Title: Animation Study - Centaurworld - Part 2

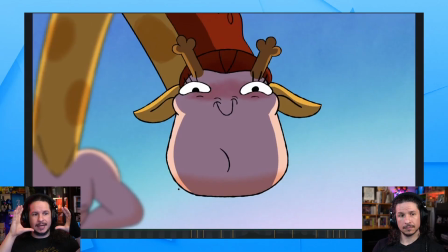16:25 You want your eyes to open and close at the same time. That said, if you look at this guy's blinks here, the eyes start moving at the same time. So the timing of the start is the same. The timing of the close is the same.
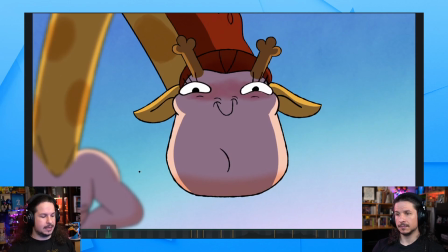16:44 Yeah, they close at the same time. frame. And then they open and finish at the same time. So the timing is exactly the same. But what you can do is you can change the spacing of each eye. So one eye closes just a little bit sooner than the other in terms of spacing.
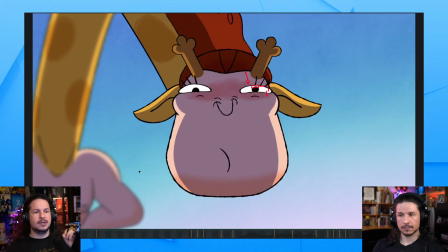17:01 So it's a little bit faster on one frame as it closes. So your timing is the same, and you don't get that offset blink, but you can add some natural offset in the blink so they don't feel robotic and even and twinned.
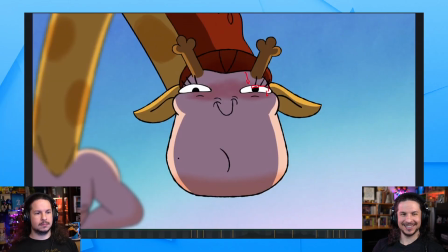17:19 Yeah, you don't want that twinning effect, which is weird for us to say, but you want to create that little offset. And this applies to any motion. If you have hands that have to gesture at the same time, they can start at the same frame, end on the same frame, but in the middle, you can have one open up just a little faster than the other,
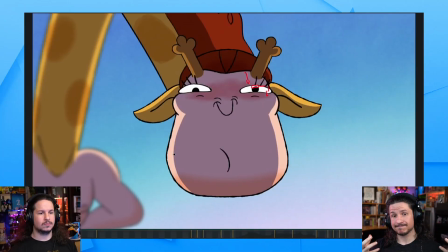17:37 and that creates a little bit of an offset that you feel, and it makes the character feel more natural and organic. And Amanda, we didn't work on this show, but I would have loved to. I would have loved to work on this show. It's so good. So we're just doing an analysis of the animation in here.
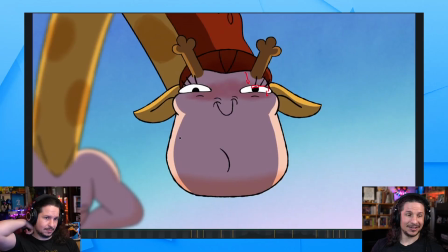17:57 And that's awesome that you know people who worked on the show. If you get a chance, say a huge thank you, because from us, because Yes. it's an amazing show. I love this show. Everyone did such an amazing work on it. It's fantastic.
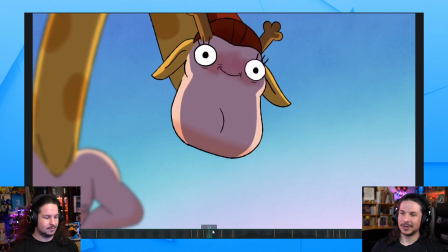18:17 So let's see. Anything else we want to look at on this shot here?
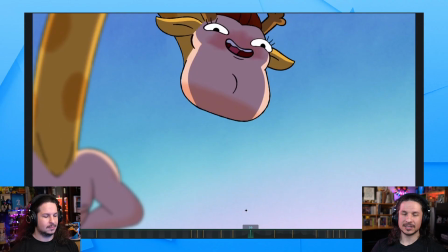18:20 Well, one minor note, and this is just something to pay attention to, is look at how much they're animating the tongue here. You can see as he's going hello, you can see the L shape right there.
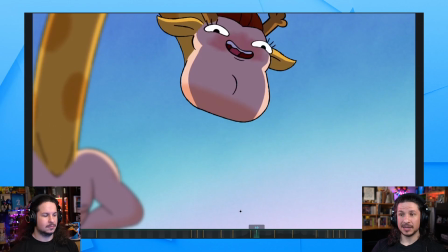18:35 In lots of animation, especially CG animation, people tend to forget to animate the tongue. Don't do that. You want to sell that. If you're not gonna if they didn't push the tongue up there, it wouldn't read as an L. You wouldn't get that hello. It would be hello. It wouldn't read really nicely.
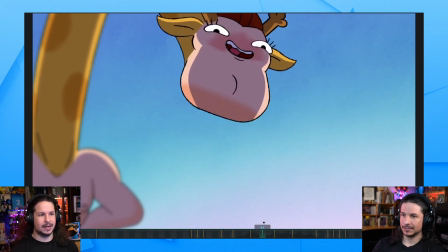18:54 Getting tongue animation in your animation is really critical to lip sync.
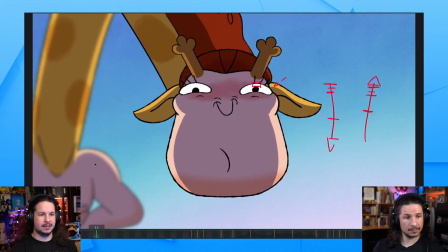19:02 When you have like N sound or an L sound or T, T, anything where the tongue has to touch the palate of your mouth, if you can really sell that in your dialogue, emphasize it,
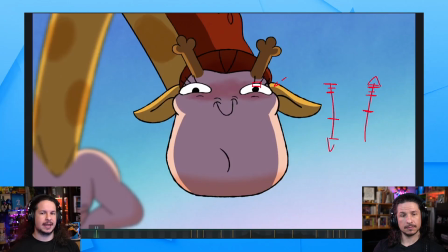19:17 it will help emphasize the phonemes and really make your mouth animation look so much more interesting. Yeah, definitely. So I think we've got enough with this. Now, actually, just one minor note is I love that they have some sympathetic action in the neck right here.
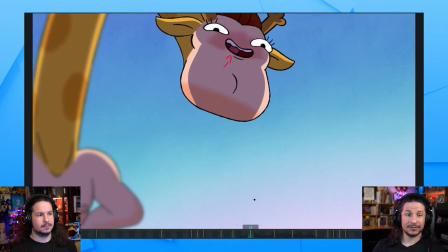19:37 They don't really have it in the body, but at least they move the neck in there, and it just keeps it kind of connected. You see that that's actually his neck. Forward. Sympathetic action doesn't have to go through the whole body.
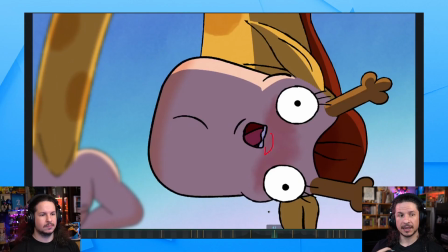19:50 You just need something to make that feel like they're connected and moving together. Yeah.
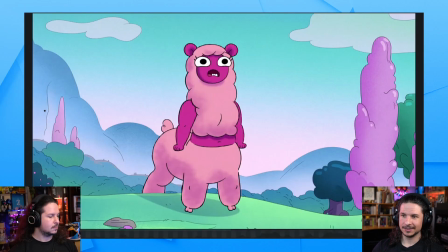19:56 So let's check out the next scene here. Uh, my favorite character, Wama Winks. She's so cute. Yeah, she is adorable. Look at those little hooves. Aren't they cute? Even just the hands. It's such a simplified design, but it reads so well.
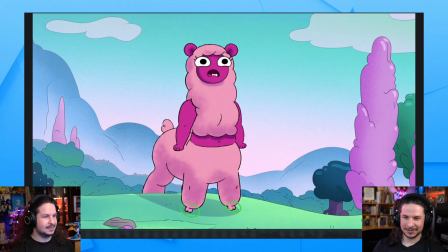20:15 So let's take a listen here and just play through the scene and then see what we've got.
But where did she go? But where did she go?
She's so cute. Look at that mouth shape.